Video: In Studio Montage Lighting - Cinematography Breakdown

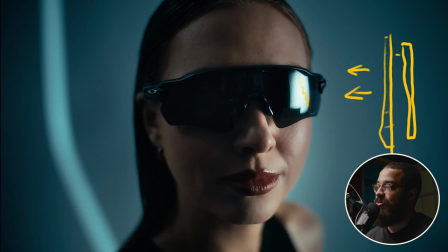476s
You can kind of see the grid in the glasses but that is our main keylet source because we're doing with a psych wall studio there is white walls everywhere and we didn't want this light to spill everywhere so what we did this is going to be a top view we had three of these v flats so that's one that's two and that's three and this was
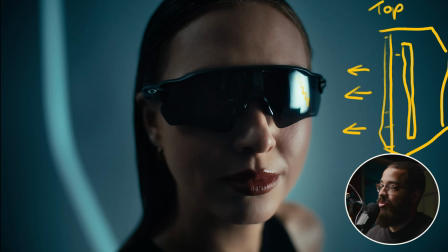496s
the white side of the v flat on the inside so it was basically any light that is bouncing off here is bouncing back into the scrim that we have there and what we did is create a giant softbox and this is my go-to setup whenever I'm looking for a soft studio light.
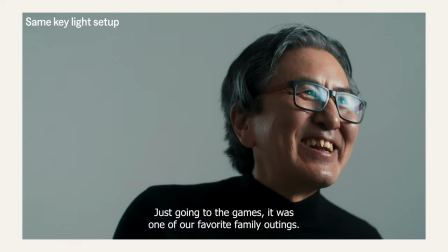514s
I do this move all the time with the same exact lighting setup or even use like a source
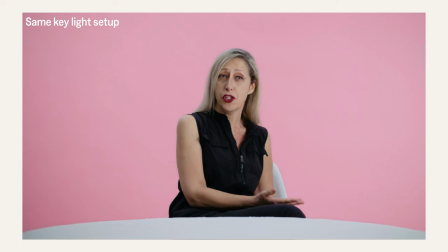520s
light that is bounced backwards in a bounce board and bounced into the scrim that we have here.
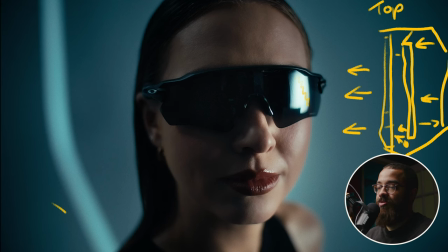525s
It's just making a giant softbox and on the camera side we I'm just gonna draw the camera and this is gonna be another top-down view. We actually have another V-flat and this is my negative fill here and this camera is very
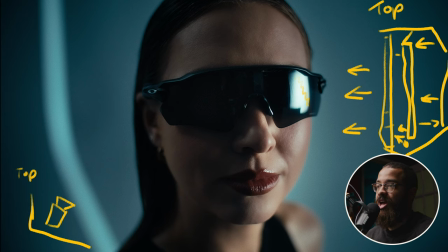540s
close to the talent as well as this V-flat and this is adding all the contrast on the left side of the face. So this is known as a far side key.
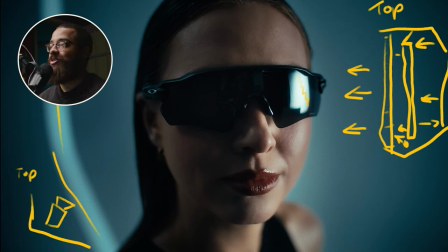548s
And this light streak that you see on the floor here was done with one of my favorite lights which is the Nanlite 60B with a projector attachment.
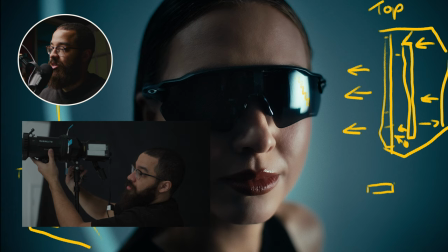557s
So what this projector attachment does, there's the projector attachment and then there's the light on it and then it stands here.
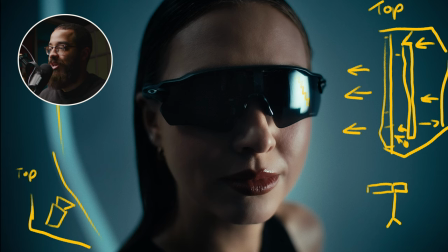567s
that allows you to focus the light and basically project any image that you want they have little things that you can put in that you can do a window you can do streaks of light you can do really anything and the standard one is just a spotlight so in the spotlight mount itself
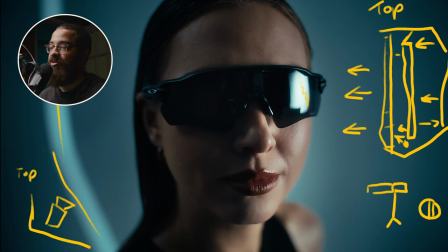583s
there's little windows that you can actually direct it so we can get this beam of light and then focus it and then what i had my gaffer and sometimes grip is move the light in and out and then just get a lot of variety when we're pushing in with the subject here.
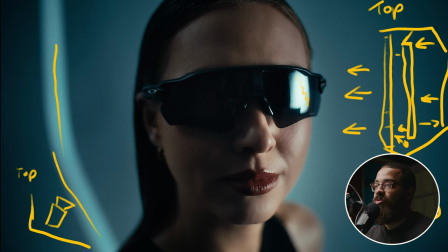596s
So when we're talking about lighting as well as I forgot one more light, we were still using that F22 on this side acting as a hair light just to separate from the subject a little bit. You can kind of see it right here and here and then the side of the face.
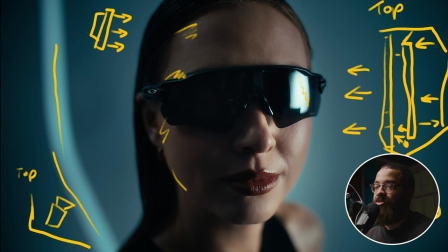613s
So if we were to look at this in terms of that checkerboard that I always talk about, we're going from light on this side on the left side of face to this dark portion here and then if I switch back to my color to another level of light and this is just what
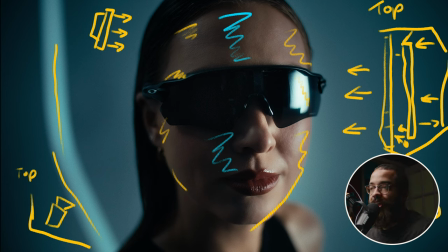632s
I'm looking for in some interest of lighting this is just what I like and this is how I light my subject when it comes to this fashion
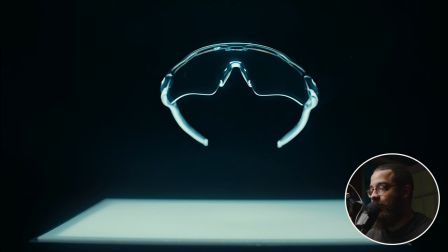638s
and editorial kind of vibe the next thing and the last thing that we're going to be talking about is kind of how you light products now this was vfx heavy as we had a bunch of wires in some of the shots there are wires and some of the shots there aren't so in the shot the wires were removed so we have the pedestal on the bottom and what we have in there is a 600d so if i were
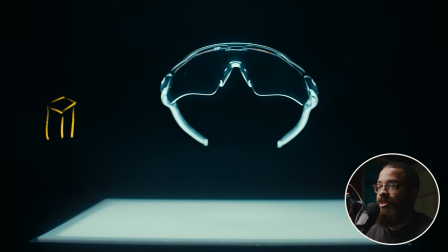657s
to draw this on the side that's the pedestal and then this is propped up on some apple boxes and then there is a 600d blasting straight up and then here on the top We actually have some acrylic.
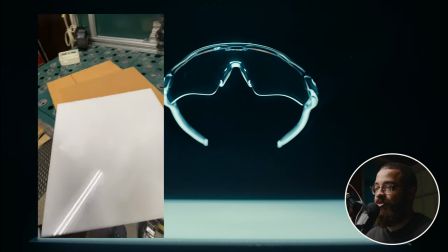673s
I tested a bunch with different materials in terms of how the light diffused in it And then how much of the light went through so we have the aperture
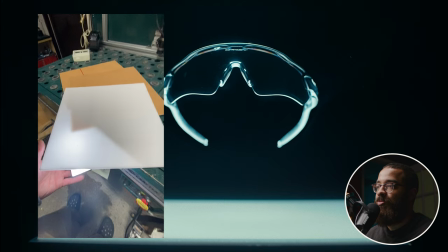681s
around like 60% And then all that light is coming through but in addition to this we wanted to highlight all of the product
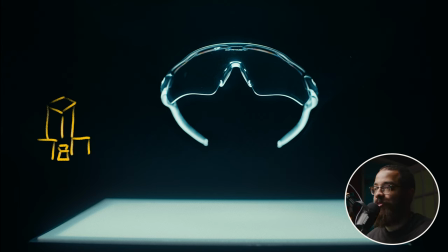689s
So we just didn't want to have the bottom be lit We wanted to have the whole product to be lit and in order to do that we actually had that same f22 light panel
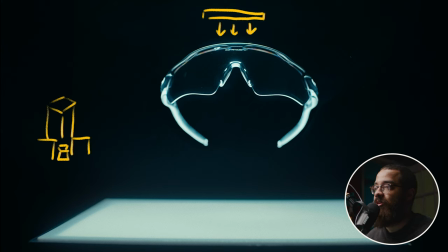699s
shooting down this way and then this was a move that we had to time it in terms of me moving the camera and then somebody turning the light off but this is another example of motivating that light if you didn't want to do that light gag necessarily if we just had that bottom
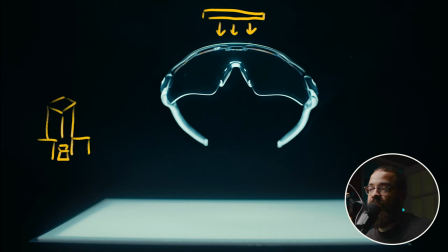714s
light it would look really dramatic it'd still look cool but we're at this point of the video we're trying to highlight all the aspects of the glasses what they look like fully and what they look like in their best light and that's exactly what we did so again our motivating light is all this light down here from that box that we had.
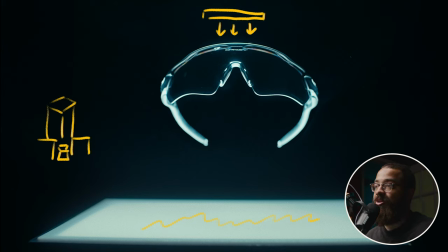731s
And then that's when we can bring in this panel that we have at the top here just to highlight the product and make it more nice.
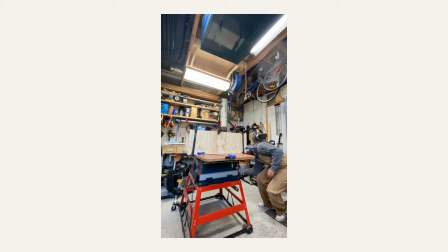738s
The point of this video in general is to show you that you have to take advantage of the resources and potential that is put in front of you.
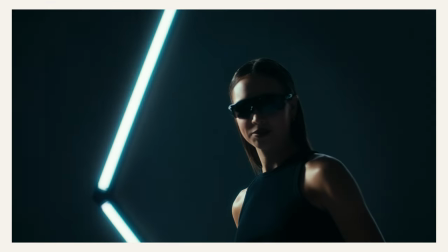744s
For us, that was having access to a reputable brand, talent from the running club, and product that just generally looks cool.
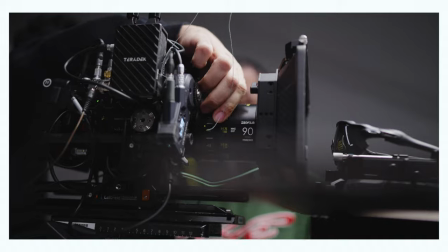751s
Sure, we spent our own money and pulled our resources and network to pull this off, but it's a piece that sits in our portfolio that will sell us a lot of work in the long run. So when it comes to spec work, I always recommend making the time to do it. And if you want to see exactly that full process, we actually have a video queued up here for you. Thanks for watching, subscribe for more, and I'll see you in the next video.